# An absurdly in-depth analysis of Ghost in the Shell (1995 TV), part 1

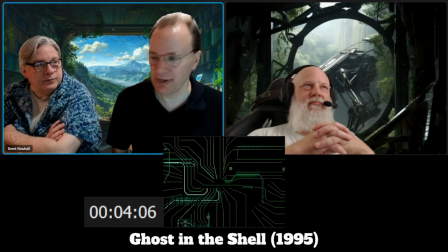1174s
so the iconic green things coming down in the matrix were very much inspired by this
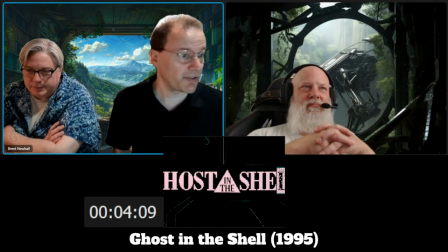1180s
also note the pixelization of the logo um which then
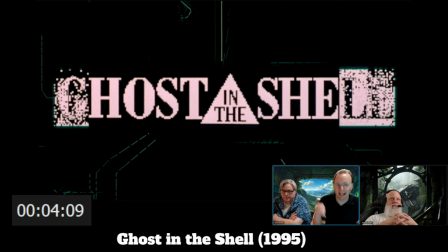1186s
resolves into crisp anti-aliased images which again you could argue is the idea of the digital turning real which is a thing that happens also an english title
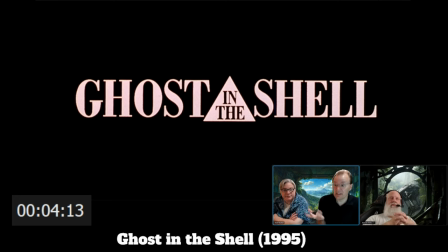1197s
yeah like this is this is the original official title for this and it's all in english
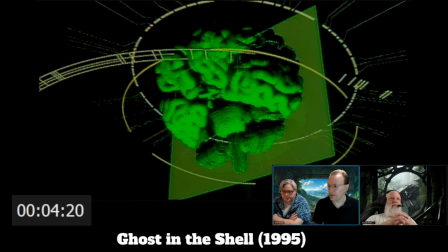1203s
so here's digital right clearly a CG of a brain scan and then a rectangle moving through it. And I love the point of this whole sequence which is to explain Cybernex without having to go into a 50 minute here's what this is, folks.
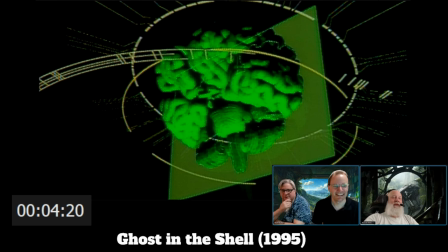1223s
Here's what we discovered in the year blah blah blah. Which is literally what they did in the original Westworld. If you remember, there's the scene where they're in the robot repair bay and they're walking past all the things and they say well here's how the robots work
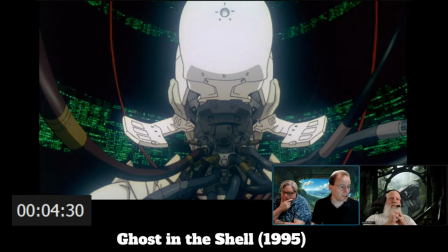1240s
also I just gotta say I feel so bad for the animators imagine trying to figure out how all of these parts move
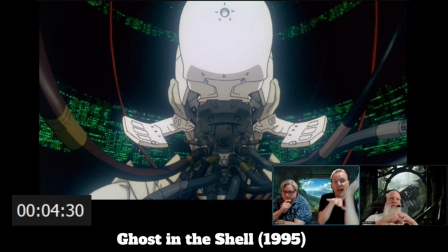1255s
yeah right and how that would actually move down there what are the three dimensionalities of that when that moves in what is gonna look like they had to like this does not exist it's not like animating a person you have to imagine it in your head and then draw it I love this scene coming up
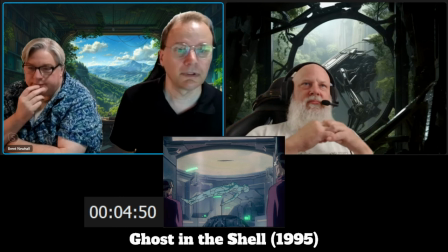1273s
you also get a sense of the scale of the operation that it's not really assembly
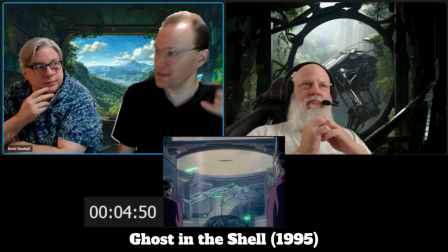1278s
line you have to do these different steps and somebody has to watch it happen and there's all of this quality control implied there's no explanation for how it's floating in space
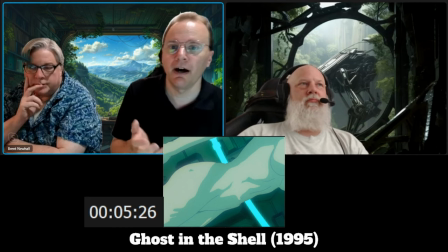1291s
good point the body is literally just levitating apparently It is possible that there is something going on with, these are different liquids.
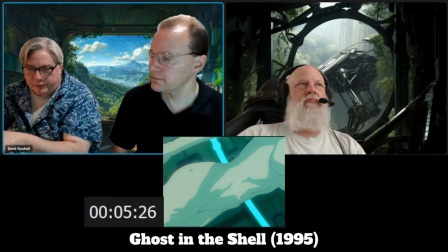1300s
That's the explanation. She's rising from one liquid into another, and now she's into a...
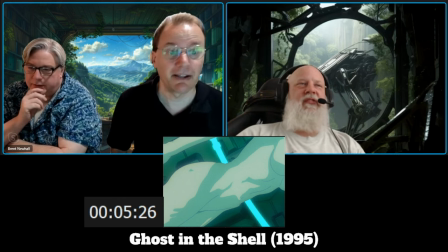1305s
Just a transparent liquid. Yeah. A series of magnets. How do they work?
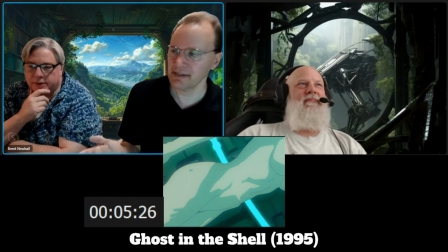1312s
But yeah, there is that. But it does give this supernatural sensation to it.
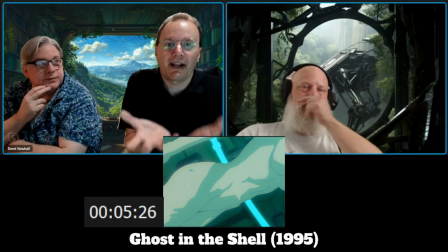1320s
Like this is some body that is being raised by a god. you know, in some ritual.
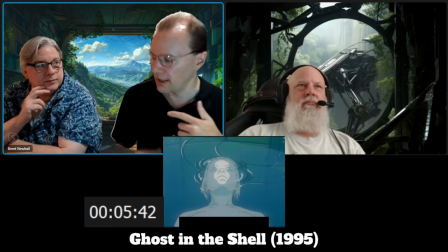1327s
And to your point about skipping details, you don't know how the hair comes in.
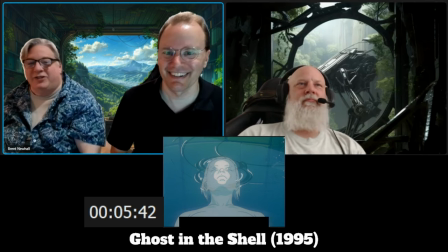1332s
Right. It's just there. Fine. Fine. We accept. Yeah. And there goes the gel coat.
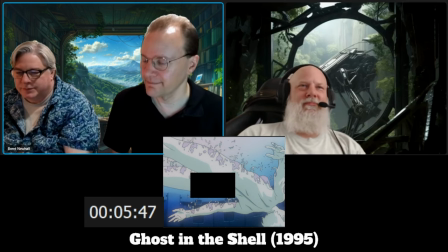1339s
Yep. Mm-hmm. Another iconic shot. Also, again, somebody had to draw every single fleck of paint on that.
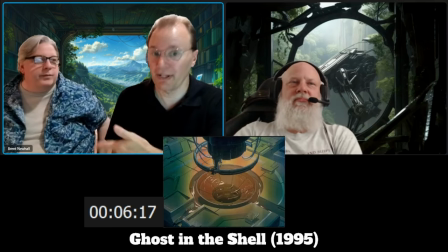1349s
Ugh. And to your point, now we're seeing the transparent liquid.
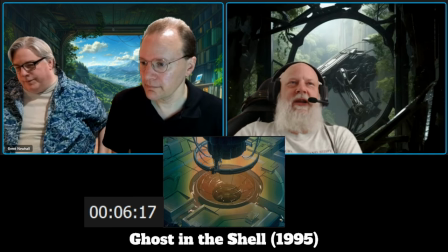1354s
So we know. The amniotic fluid, if you will. Yeah, absolutely.
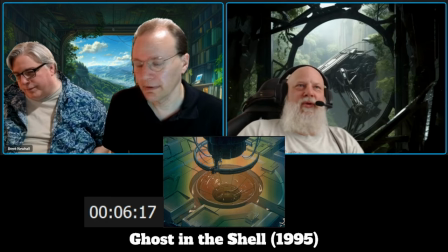1360s
Like the amniotic fluid. It is a very birthing moment. Yeah. And this is an important point.
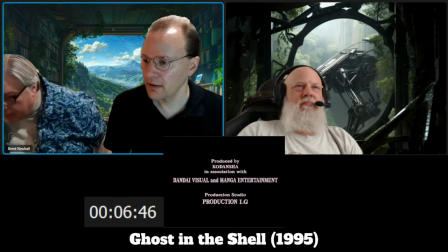1365s
One of the reasons why we are seeing so much English is that this is produced by Kanancha.
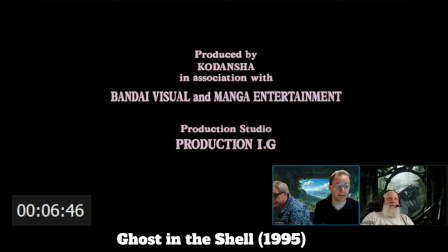1371s
We've found our visual and manga entertainment. That was an American anime licensing company. Ooh. Okay. That is like, you know, in association with Funimation or Crunchyroll. They put money into this. They were British, I believe. They put money into this for this to be made because they knew it would do well,
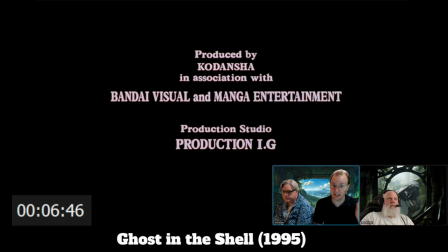1390s
which is one of the reasons why it's been in print continually, because they own a piece of this. Wow. They're literally part of the production committee that made Ghost in the Shell. This begs the obvious question.
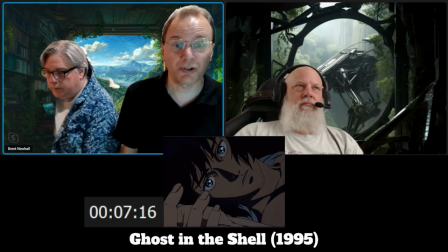1404s
Was she dreaming?